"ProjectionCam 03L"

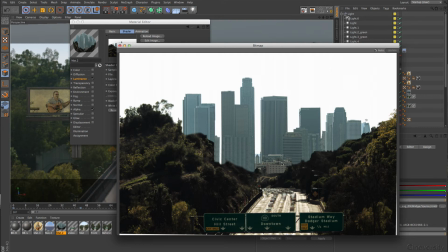245s
So whatever I did with the camera finally, I had enough wiggle room, so to say, to see always behind these two hills. And so I could go also just inside and clean up maybe some areas where I said,
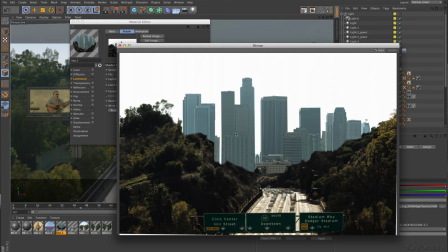263s
it's not sharp enough, or it's maybe too sharp or too saturated. So I did it only once, and you can see here it's an HDRI finally that I have used because everything is here on top of each other. I think 9 exposures I took finally inside of that.
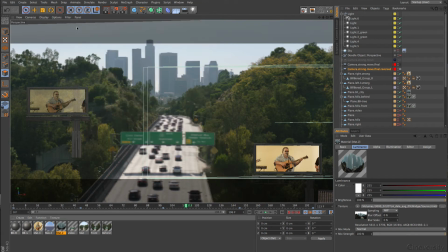281s
And so I can have here a huge quality finally in the scene. And for the small part where the cars are running, I have used in this case here a Sony X1. In future I use a red for something like that,
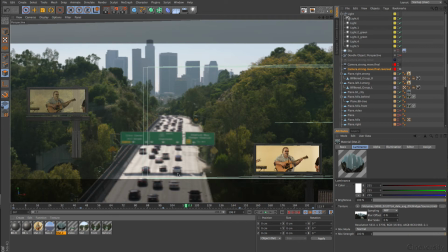299s
and maybe on the end of the course I have even this footage in red for you as well. If you like, please ask me in the forum. So this is pretty much the whole scene.
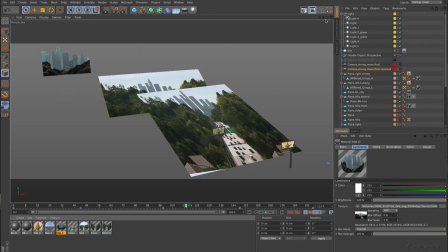309s
Of course, we want to see how it looks like in the editor view, and this is all.
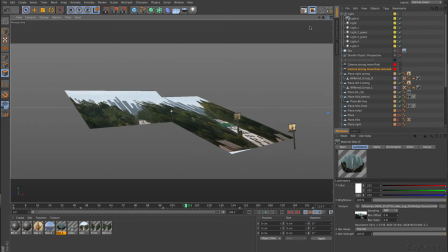316s
Just 3 planes. Have you thought about that? And I use here, of course, masks in it.
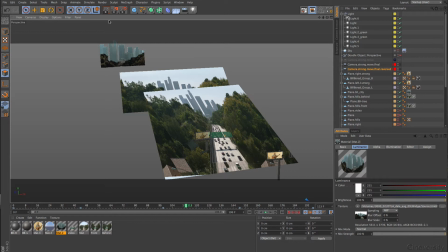322s
I show you that here as well. And when I say the whole scene, of course, I have a sky object here.
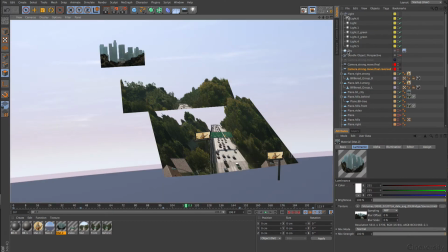330s
This time just the sky as a sphere. And I have baked one sky here just to have a fast forward move here. So I have one time the cars here. You see here the editing.
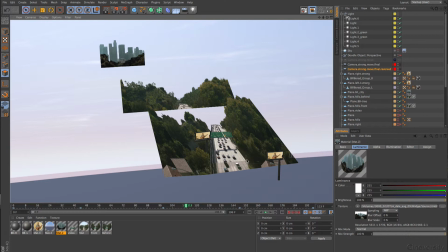344s
It's on top. So I had to find the camera position for the cars and for the photo here. And I did this here again to have a little bit in the back as well.
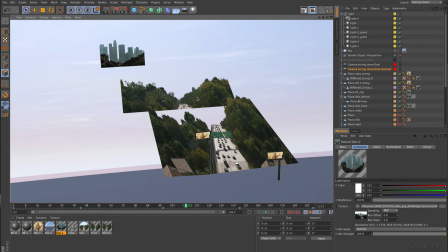358s
So I have a little bit movement from here to here. See, it's exactly the same stuff. And then in the far background to have exactly the right parallax, I have that city.
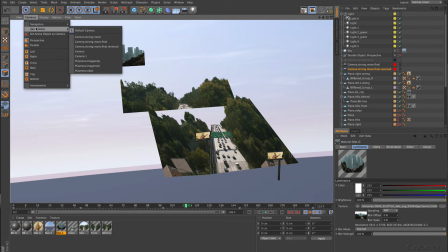371s
That's the whole thing. Very simple, of course, and strong move.
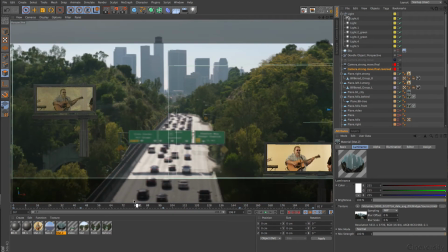378s
Maybe let's have a look to this camera. You see here, that goes just into it.
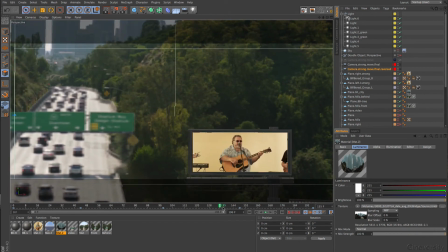385s
And practically besides these billboards, you look at 3 planes.
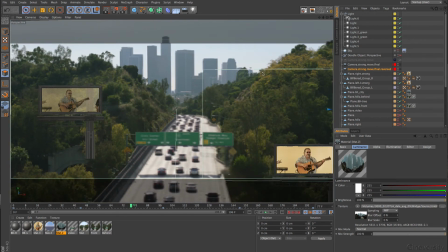391s
That's all. And just to get here a little bit movement in the trees to have the illusion there's something.
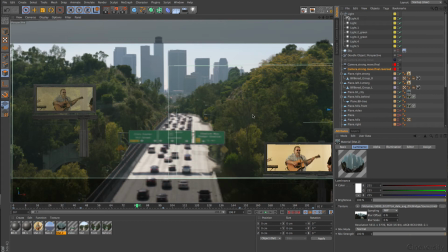402s
Okay, let's have a look to the next one.
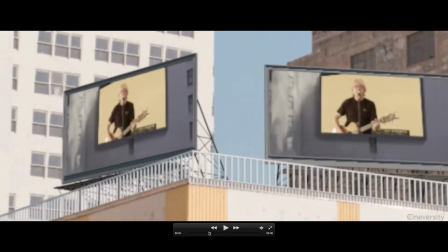405s
In this preview here, and sorry for the bad quality, this needs to be color corrected and everything else,
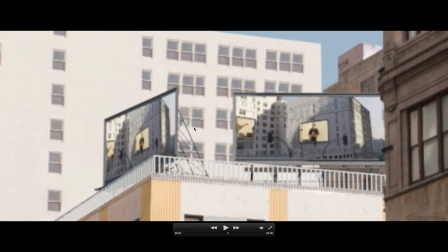411s
I have again a mixture out of 3D elements. That means here the billboards with the scaffolding and the fence here again. I don't like to have these fine things as alpha channels, especially when you look through them and they change heavily.
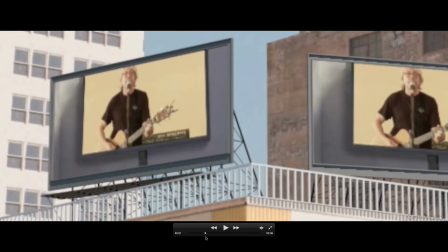428s
So there I put just 3D in it. Everything else is just a box.
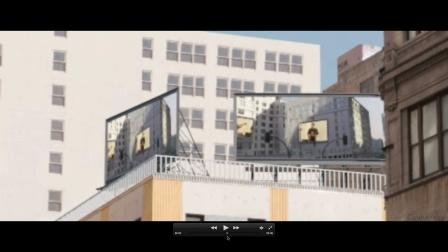434s
A box here, a box there, and here on top of that. And the beauty again is you work with pictures here.
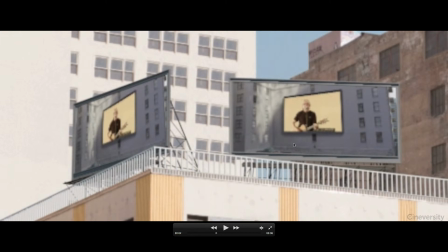440s
And I had some graffitis here that I could just overpaint because I don't want to have other people's artwork in it.
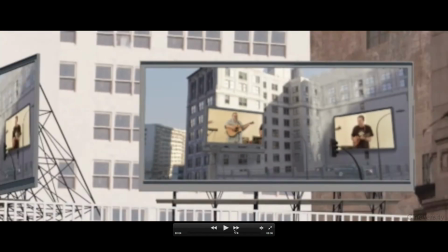448s
It's maybe an expression that I don't understand because they have language on their own,
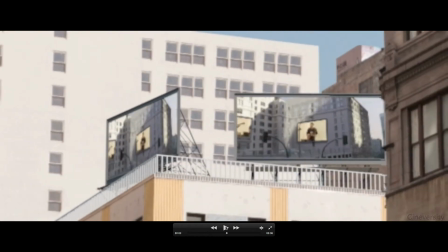454s
and so I was not certain to keep those things in it. Of course, all these windows here have reflection that is maybe visible then in the final version.
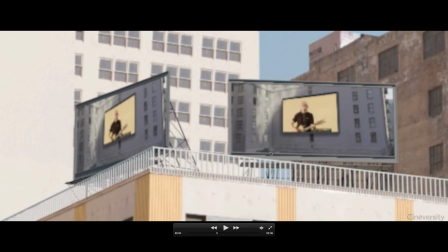464s
At the moment you see a preview here, and inside of these frames you have the next scene,
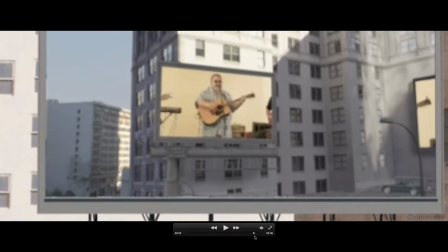470s
of course, which we have seen before several times, I guess, already. So let's have a look to this scene in Cinema 4D.
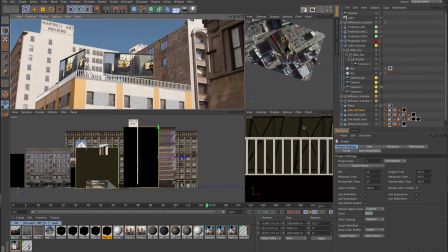478s
So here you get already a hint for the 3D objects in the lower right part.